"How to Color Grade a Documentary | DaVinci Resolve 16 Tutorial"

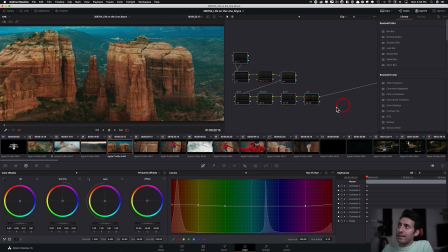[20:51]
This was a very good one to go through. So basically, I'm going to bring my scopes back in so you guys can see what's going on.
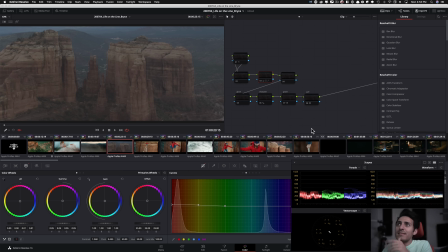[20:59]
So this is, you know, this is kind of sitting on the dark side, on the darker side. So when I drop the LUT, you can see what's happening. And maybe it's the time of day and then it's totally fine. But I still wanted to kind of have it match with everything else.
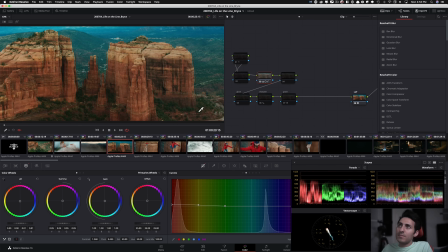[21:16]
So I went in and just look at it. I mean, this is what I'm trying to tell you. Like majority of this action is done with lift gamma gain. So a little bit of lift,
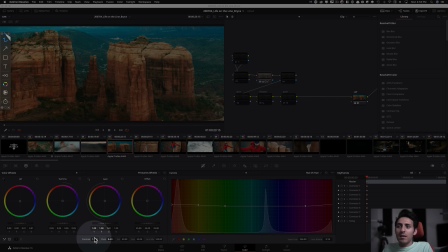[21:27]
you know, a little bit of gain, brought up the gain, a little bit of contrast, but then went in and did hue versus hue.
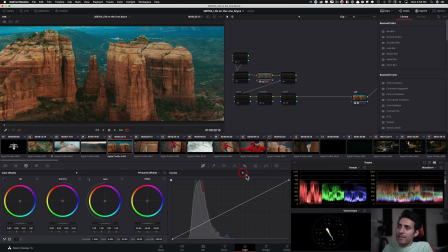[21:35]
So just brought these up a little bit, and that helped quite a bit. And that's about it. I mean, it was just that, and it put me in the world where I wanted to be. And I didn't touch, like, as you can see, log wheels were untouched. So look at how much of a difference it made.
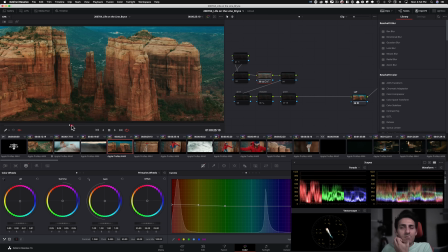[21:52]
But it just gives it that clean, you know, holiday postcard look. And it's just, you know, it's just so stylized, yet it just feels like it belongs.
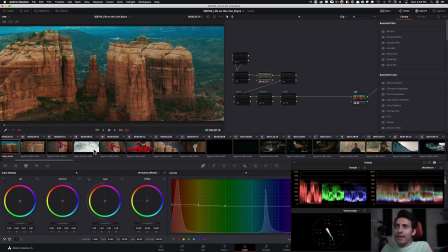[22:03]
So ran with that there. And then I want to show you this one too, because these could get very tricky, right?
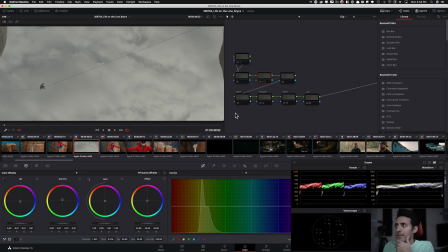[22:11]
Because clouds break apart very easily. So like, and look at in the parade and in the scopes, like where it's sitting, right? So people sometimes feel lost when they see a shot like that, and they're like, what do we do now?
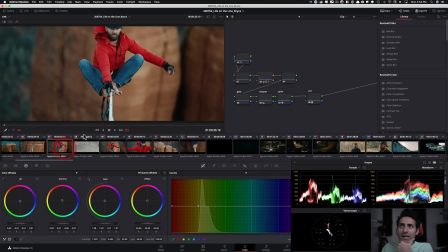[22:25]
Because we don't really have a reference. Because if you look at the adjacent shots, we got this guy right here, then we got this guy right here.
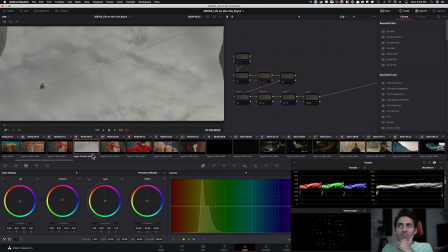[22:32]
So if you look at these, you're like, what am I supposed to make of it? And like, what am I supposed to do with this?
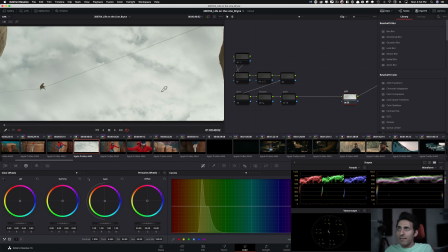[22:38]
So again, you know, our look DNA is sitting right there. So that's looking good, but still like really lifted and you know what to do. So this is what I ended up doing. Just took the liberty and just made him silhouette. Why not? I mean, he's against the clouds.
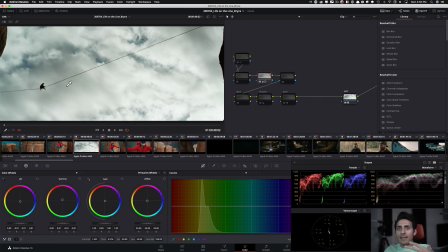[22:53]
And if clouds is the light source, then anything under that light source is going to be backlit and it's going to be a silhouette. So that's what I ended up doing.
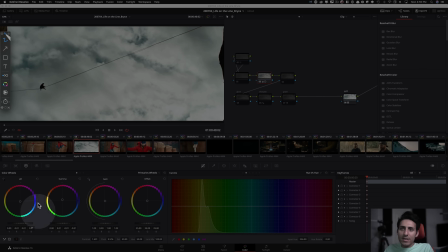[23:03]
And if you look at it, you know, same action, lift gamma gain operation, just to get the colors right. Contrast, pushed it quite a bit. I mean, 1.4 is quite a bit push.
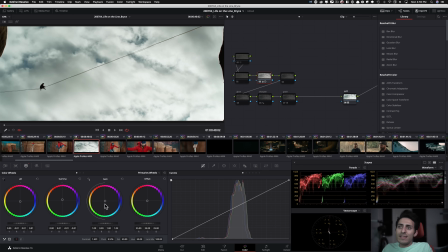[23:15]
And then with the lift gamma gain, these were important, right?
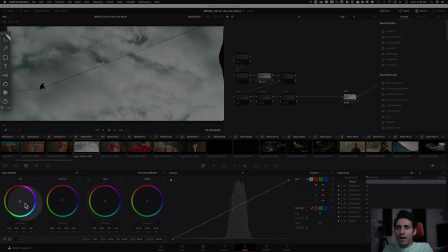[23:21]
So I want to show you, like, look where the lift is sitting. So it's a little bit to the right and the bottom, you know, right and down. And then if you look at the gamma, it's kind of up and over to the right a little bit. And then gain is, you know, toward the blue.
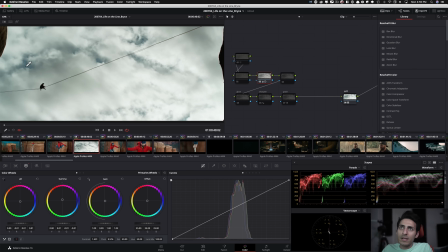[23:35]
And that's what's really creating the separation. And just look at how much, like, we're getting the clouds we've been seeing in other shots. And then it separates just by creating a color separation. We're adding sort of like a, you know, contrast through color, you know, color contrast.
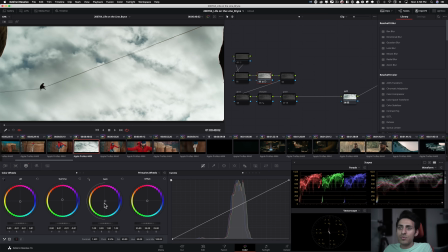[23:53]
And then obviously the contrast, actual contrast helps too. And then as you add more contrast, it saturates the image. And then this is what we end up with. So there's so much variation, but because it's red, man, this thing is a beast.
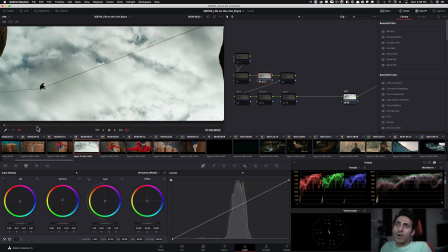[24:07]
It just holds up. I mean, look at this. It's holding up really well. And this is what we ended up here with.
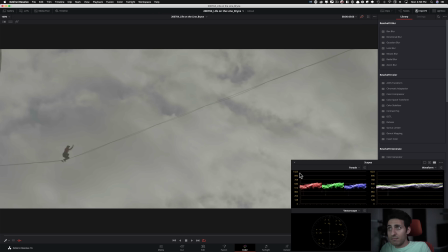[24:15]
And it was just beautiful. Like, you know, it worked out perfectly.
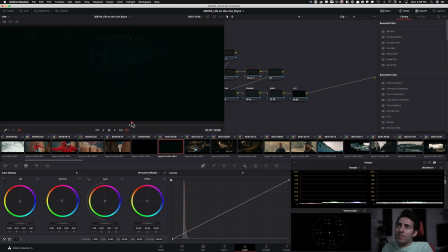[24:20]
So now I want to move on to this shot, which was a pretty tricky one because it just,
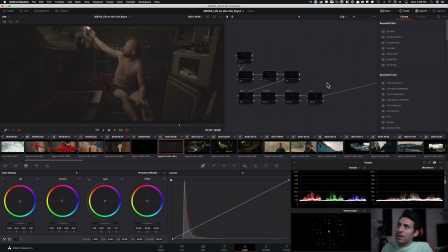[24:30]
like, if you look at it, you know, it's so dark. And if I put on my LUT, like, it's like this.
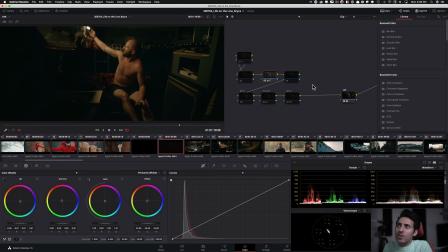[24:38]
So then what do you do? And I wanted to go for that, you know, Joker, you know, interrogation scene, or Joker, like, you know, the typical Joker green with that orange.
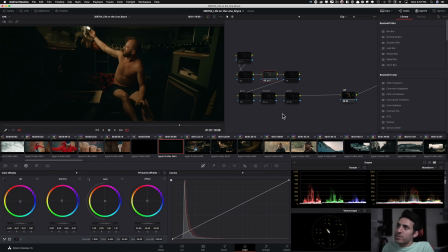[24:50]
So I wanted to go with that, but then still keep the skin tones looking natural. So that's what I ran with it, you know, from this to that. and wanted to just keep it in that world. I'm like, let's just hold it.
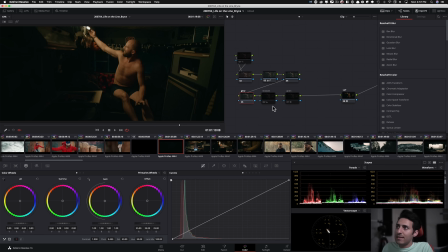[25:01]
Let's run with it. And that's all that happened here, because if you can see, the rest is just lift gamma gain. So you guys are picking up a pattern what I'm putting down, right? Like, so when you look at the film, it looks beautiful. It looks great. And that's what my message is here, that you don't have to overcomplicate it.
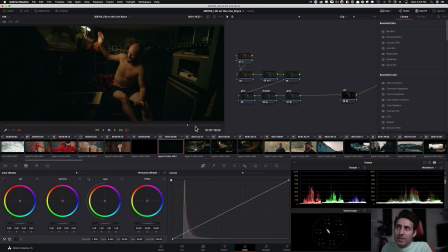[25:18]
That said, if I would have had an extra day or something, or if it was a bigger budget, project, like, yes, sure, I would have created a bunch of other, windows and pop certain items and things like that. But in this case, it just like wasn't really necessary. It's shot really beautifully.
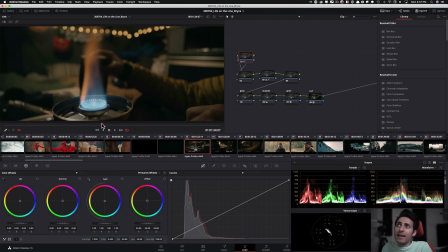[25:34]
And once I had a game plan, I just ran with it and it all worked out. I mean, so look at this shot, right? So let's just really quickly go through this too. So we have our LUT, cool. This is what it looks like.
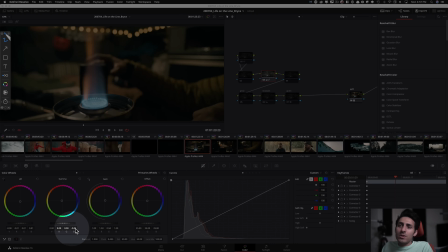[25:45]
And then here, not only I used my, lift gamma gain to just like get some of those colors from the previous shot,
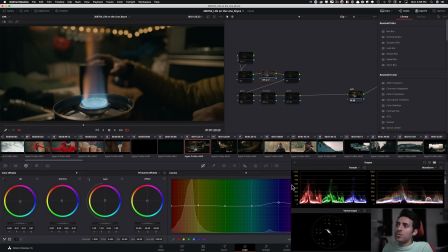[25:54]
then I wanted to get experimental and I went into my hue versus hue. And I just really wanted to like look at what's happening in the fire. And I wanted to create like this nice, color contrast between the flames, that's happening here.
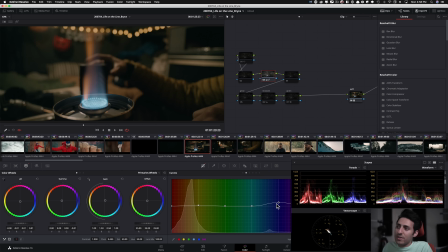[26:10]
So that happened through hue versus hue. A little shift right here, and it gives us this color than what we had before. And it just creates like tons of different color variations within the same shot. And it just looks really cool. So again, just one node did all that.
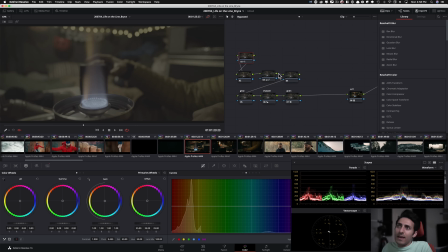[26:28]
And then boom, boom, these are extra. And then we're done with this shot, moving on to the next shot.
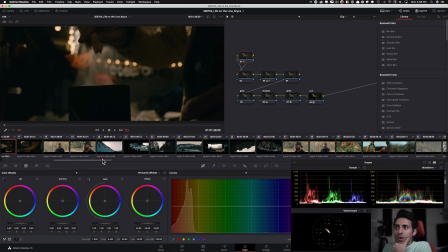[26:33]
And, we just go on. For these shots,
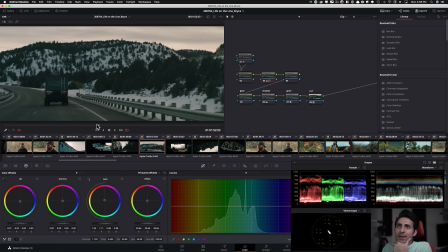[26:40]
I didn't want to spend too much time and just like get really like crazy with this whole sequence.
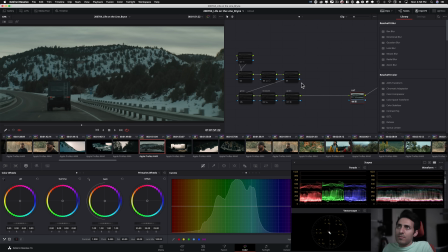[26:45]
So what I ended up doing is, obviously dropped on our LUT. And I'm like, what can we do? How can I make it look really interesting really fast? And the thing is, let's create this color contrast where we have a little bit of teal, not too much, just a tiny bit of teal on the lower mids.
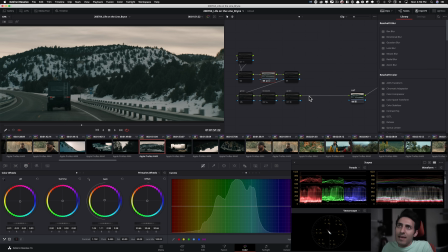[27:03]
And then we take the top end and push it toward that salmon. So sun is coming out. It's really nice. And just give it that like moody feel. And that's what I ended up going with. So look at, how boring it would have been if I wouldn't have done anything with that. But with that, it just makes such a big difference. And let's just talk about how I achieved it.
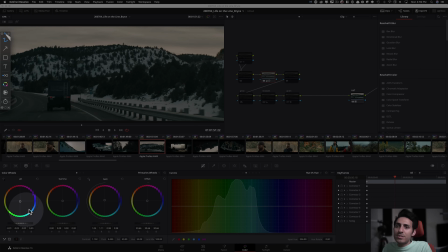[27:22]
So contrast, barely touched it, didn't really push it too much. Lift gamma gain, that's where it happened, right? So like I said, I brought in the teal, pulled it up like in my gain to get that salmon action going on.
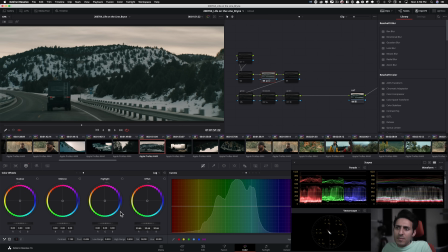[27:34]
And then let's see if I did anything in my log wheels. I didn't do anything in my log wheels. So again, you're seeing the power of lift gamma gain and what can be done just by using that. I mean, that's it. So this is what happened here. And then we moved on.
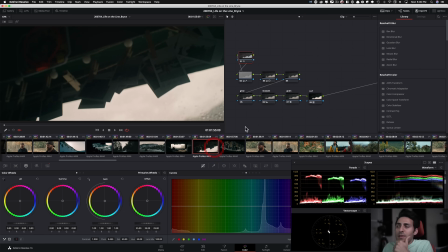[27:53]
And then even for the interior shots, I wanted to match that. So when we're going from here to here, and obviously I'm creating that because that doesn't exist, right? I mean, it looks like this. So I'm really creating that to like carry it over even through the window and all that stuff.
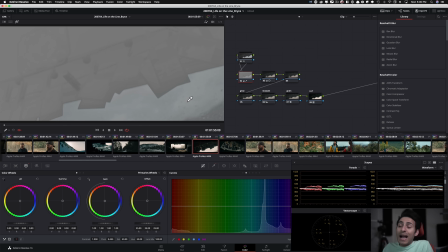[28:07]
And then I'm grabbing, my highlights with the Luma qualifier, and it's really clean.
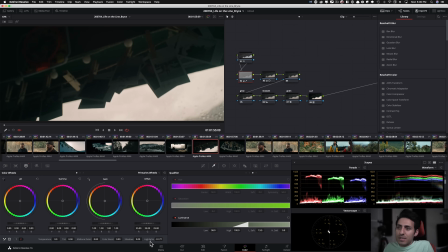[28:14]
And then I just like bring it down. I just bring it down a little bit. And I'm sure I'm using my highlights, and look how gentle and what kind of job it does. Like, look at the scopes before. You're like not clipping, but like all bunched up in one area. And then boom, it just opens it up.
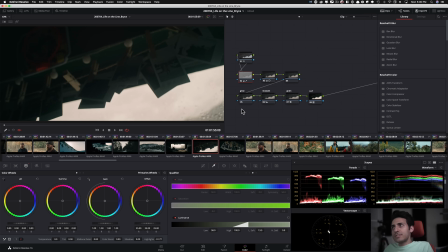[28:28]
And like now all of a sudden we start to see all these different variations, so that's what happened here.
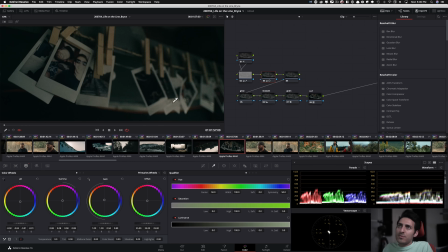[28:36]
A little bit of love, and then moved on. And then this one, I just really had to bring it up so we can actually see the people in the picture frames.
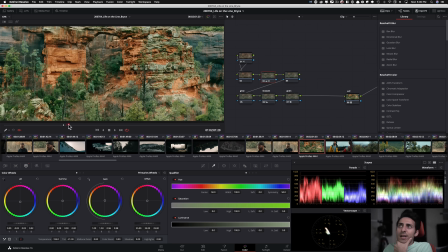[28:43]
And let's move on to this shot. One of my favorite shots in the movie. It just looks so gorgeous. I mean, and again, when you see how easy it was to achieve it, like it's going to blow your mind. So let's kill all this.
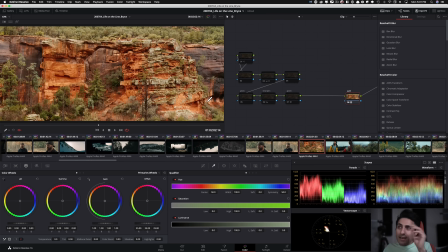[28:57]
Started with a LUT, So started with a LUT, and look how, how red dominant this image is, right? Like we can see it in the vector scope. We can read it, and we're like, what is going on here?